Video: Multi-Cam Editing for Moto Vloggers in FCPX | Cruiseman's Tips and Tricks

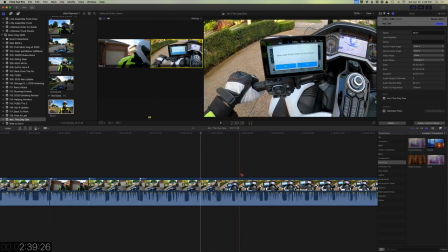1634s
And then I'm going to get up here to the end where I stop talking about this Garmin Zumo XT.
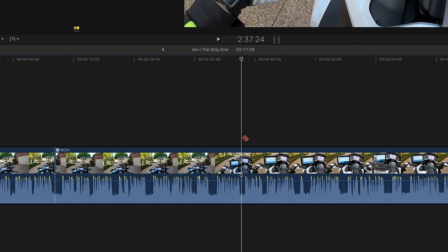1640s
And I'll enter another blade cut. and i'm just going to eliminate that entire section from the video that when we first turn on
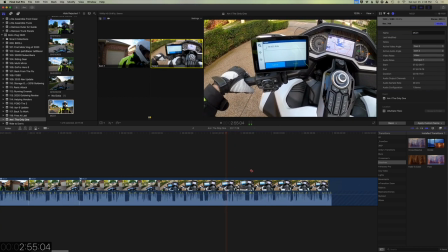1650s
basically asking and this and i'll so
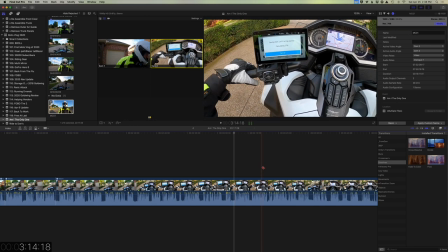1656s
i'm not going to use any of this video in my motive log i can kind of you'll notice as i move my uh mouse left to right even with the blade tool selected I can kind of skim through the video very rapidly.
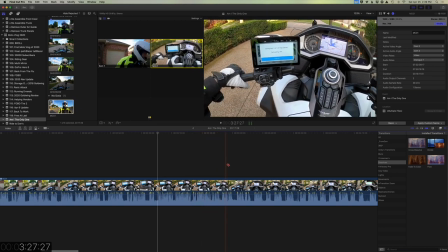1670s
And I can tell from the video kind of where I stopped talking about the GPS. It's actually quite a bit.
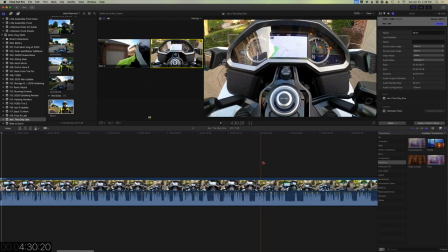1680s
So there's a lot of video here that I'm not going to use in my motor vlog. So let's see what I'm at here.
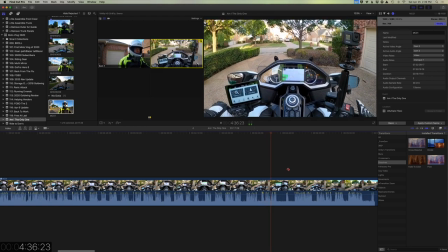1687s A high level. But you can see the difference in the map. And here.
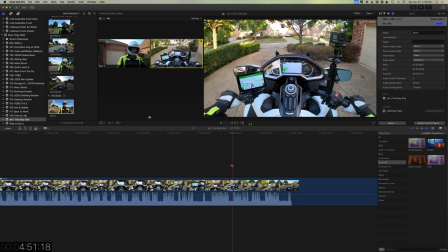1696s
if you can see that through the GoPro I'm not sure so anyway got a few things I want to talk about okay that's a good stopping
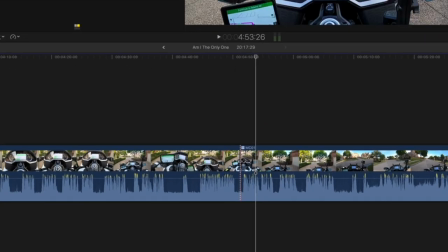1705s
place for me so I'm just going to cut this right here using the blade tool and now I'm going to go back to the A key on
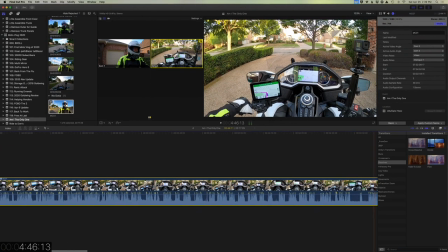1713s
the keyboard gives me my arrow back and I'm going to select that entire chunk of video and I'm just going to hit the delete key I just want to get rid of it.
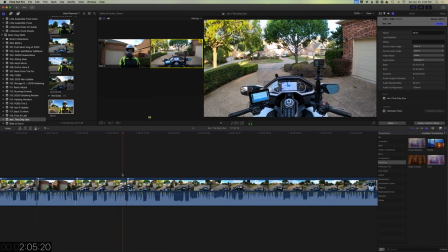1723s
So now we're going to go from here and in that video.
So anyway, I got a few things I want to talk about today.
Now, here's a technique where I'm going to show you how you jump from one section to the next like this without the viewer really knowing what's going on.
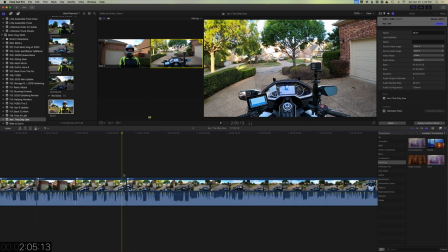1743s
If you saw on the screen there, if I jump from here to here, there's a noticeable difference because i've moved my head i've made some changes to the to the to the angle so let's play it in that video
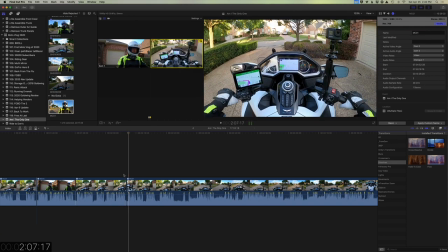1756s
so let's see how it jumps right there well that may that's an obvious cut from one scene to the next so to kind of hide that and to kind of trick the viewer into thinking that i intended to do what i'm doing i'm going to put my playhead right there on that cut
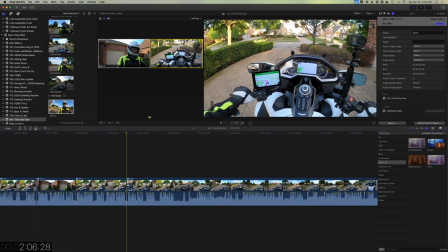1774s
and i'm just going to change my angle and go back to my head
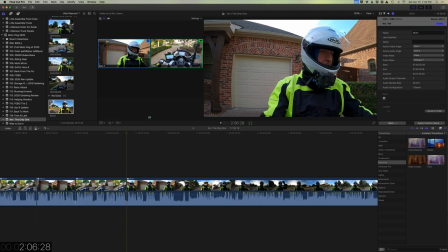1779s
so now when we play it it won't be so noticeable that i jumped from that i took out an entire section of the video let's play
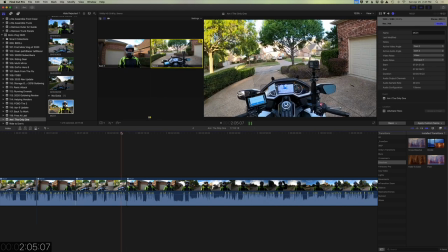1788s
through it again now playing that in that video so
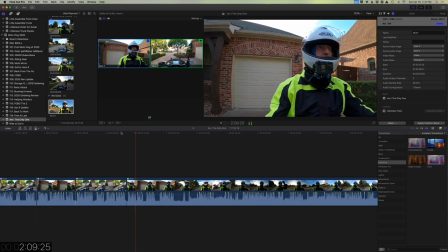1793s
anyway got a few things i want to talk about today you see how that works it's just a much smoother much easier way to to go from one scene to the next.
This is I think day 39 or 40 of the shutdown
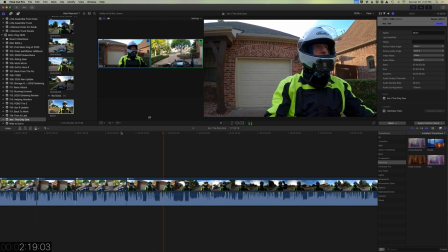1808s and we're going to go take a little ride here on this beautiful Saturday morning.
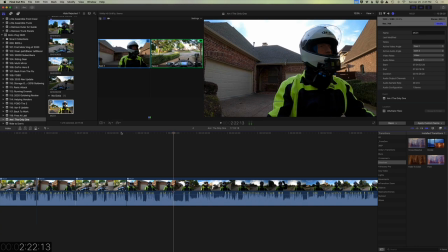1815s
Now I'm leaving the angle on my helmet because as I come to the end of my driveway you'll notice if you look up here in the little angle
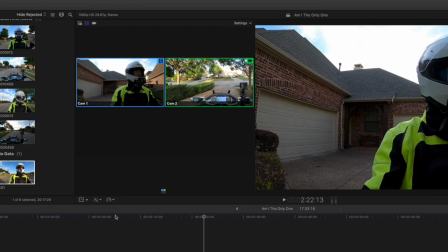1826s
viewer you might say you'll see i'm turning my head left to right because i'm checking for traffic and that can be pretty distracting when you see the head bobbing around a lot when you're looking out through the camera on the helmet so i'll just go ahead and leave this
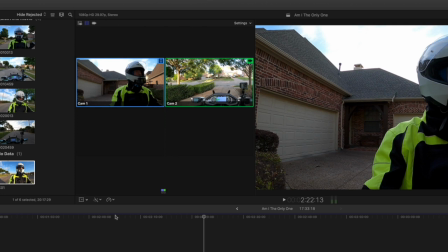1843s
angle where you're looking at my head it's better to look at my head going left and right than watch a camera go from left to right
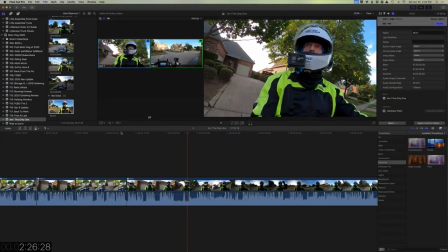1855s
Fortunately, in Texas,
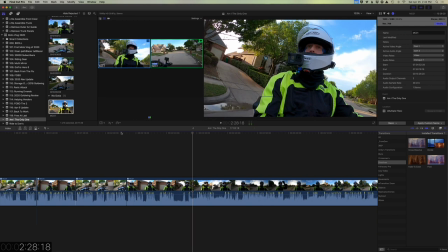1857s
now once I get going straight and my head is in a pretty good position, pretty consistent position, now I'll change my angle to the helmet cam.
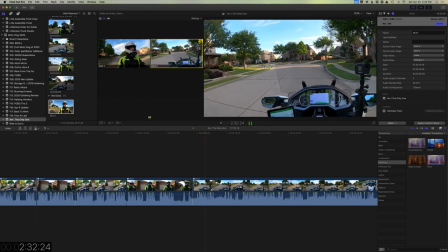1873s There is no rule against getting out and riding your motorcycle like apparently there is in some states.